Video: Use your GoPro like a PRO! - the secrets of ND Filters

Guys, today we're going to show you how to take your GoPro footage to the next level by using ND filters. These are basically sunglasses for your camera lens. They're tinted glass that you put in front of the lens on your GoPro.
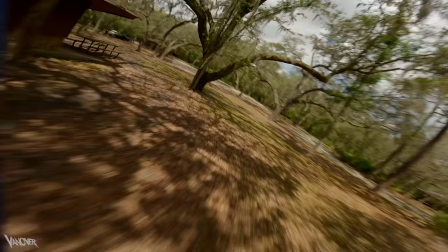0:14 Why would you want to do that? Well, as we learned today, it's to get more motion blur and to get a more cinematic image. We've got our GoPro strapped to an FPV drone, which is one of the coolest ways to use these cameras. Hell yeah.
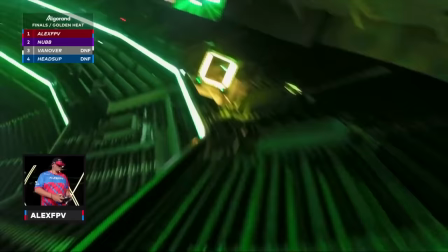0:26 Let's get into it. Let's do it. Here at Rotorite, we fly these FPV drones. FPV stands for first-person view. So you've maybe seen shots like this before. Maybe you've seen drone racing on TV before. And so we're gonna fly these drones around this awesome park here in Central Florida. We'll do some flying in 30 frames a second. We'll also do some like 60 frames and maybe some even higher frame rate, some slow motion type shots. And we'll talk about, you know, the changing of the ND filters as we do that as well. So I'm gonna walk you guys through my process for how I choose an ND filter. This isn't actually specific to freestyle, but some of the GoPro settings that I use are specific to freestyle so we'll have another video on that but the same
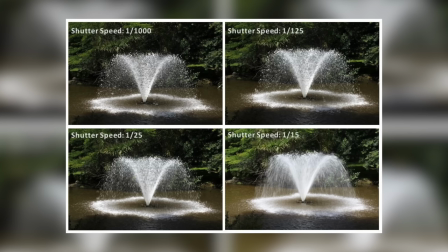0:59 process applies for how you choose your nd filter so to understand exactly what an nd filter does let's think about taking a photograph just a single still image when you make a photograph you expose the image
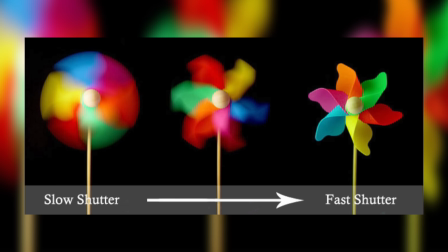1:11 for a certain amount of time and that's what the shutter speed defines how long is the image sensor being exposed to the image a faster shutter speed means a shorter exposure longer means longer exposure Sometimes you want this,
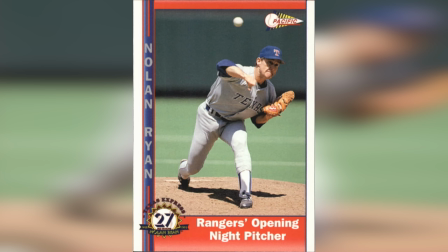1:26 sometimes you don't want this. Imagine if you're taking a photograph of someone throwing a baseball, like a pitcher. You might want to use a very fast shutter speed so you have a very crisp image of their athletic motion.
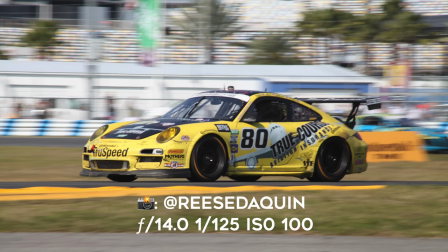1:38 But imagine if you were doing something more cinematic and you wanted to make it look fast, like an image of a car racing across.
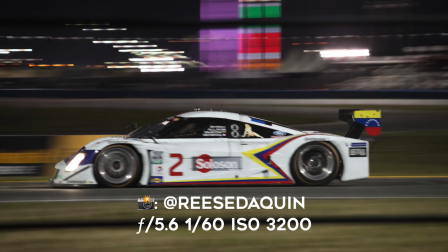1:45 Then you might want to use a longer shutter speed so that you get blur.
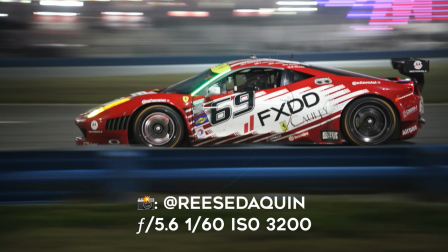1:49 Essentially what you're doing is you are exposing that image over a period of time and during that exposure
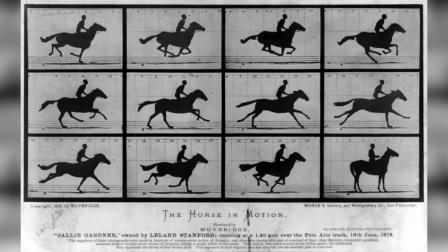1:56 your subject or the background or whatever is moving and that's going to show up as blur. So if you understand what I'm saying about how this works in a photograph you understand how this works for a
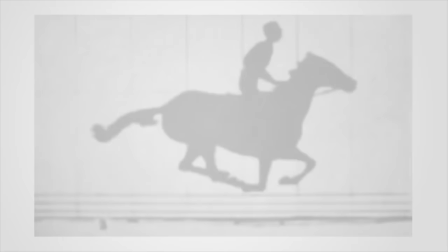2:08 video because a video is nothing more than a series of photographs over a period of time. When we talk about a video being made in 30 frames per second that means for every second of video there are 30 photographs 30 frames so we're just doing this very very fast so you can use an nd filter shooting videos the same way that you do in making a photograph so i'm going to go ahead and get my phone out we're going to go to the gopro app i'm going to make sure all of my settings are correct on my gopro first and then simply i'm going to turn my gopro on and we're just going to look at the sky but there's this relationship between motion blur and how much light gets on the image sensor so you have to think about your exposure are you gonna blow out the image right a very long shutter speed could just wash out everything it's so brighter short shutter speed could be too dark and so to compensate for this there's different things that you can do like playing with the ISO or the aperture or using ND filters you're gonna be shooting in
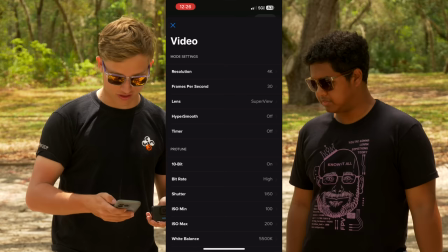3:06 30 FPS and 1 60th shutter speed correct okay so I'm gonna go ahead and just double check that my GoPro settings are the way that I like them.
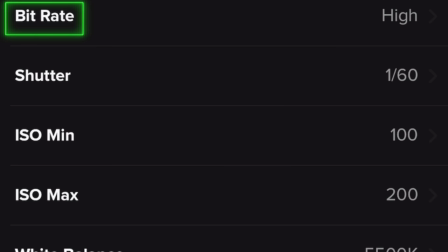3:15 So we can do that here. 4k 30 super view, 10 bit high shutter speed, one over 60.
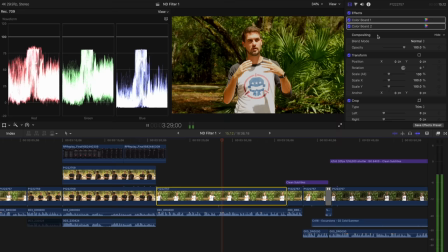3:21 A good rule of thumb to target for a nice cinematic look is to have a shutter speed that is double the frame rate. So what that would mean is that if you are making a 30 frames per second video, you would want your shutter speed to be 1 60th of a second. To show you this kind of in real time, we're going to change the camera settings of what you're looking at right now.
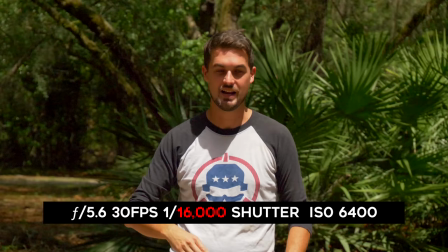3:41 We just tuned the camera you're looking at right now to be very sensitive to light with the ISO and the aperture, and we have made the shutter speed very fast.
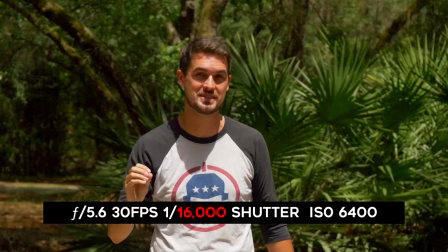3:49 It's at, what, 1 6,000th? 16th? It's at 1 16,000th of a second.
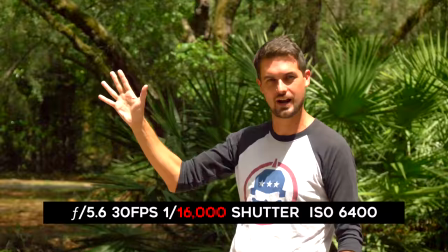3:55 That is a very fast exposure. As I wave my hand, look at this. It looks like a strobe light almost, right? It does not look like what you would see with your real eye. So now let's go back to camera settings that we would actually want to use.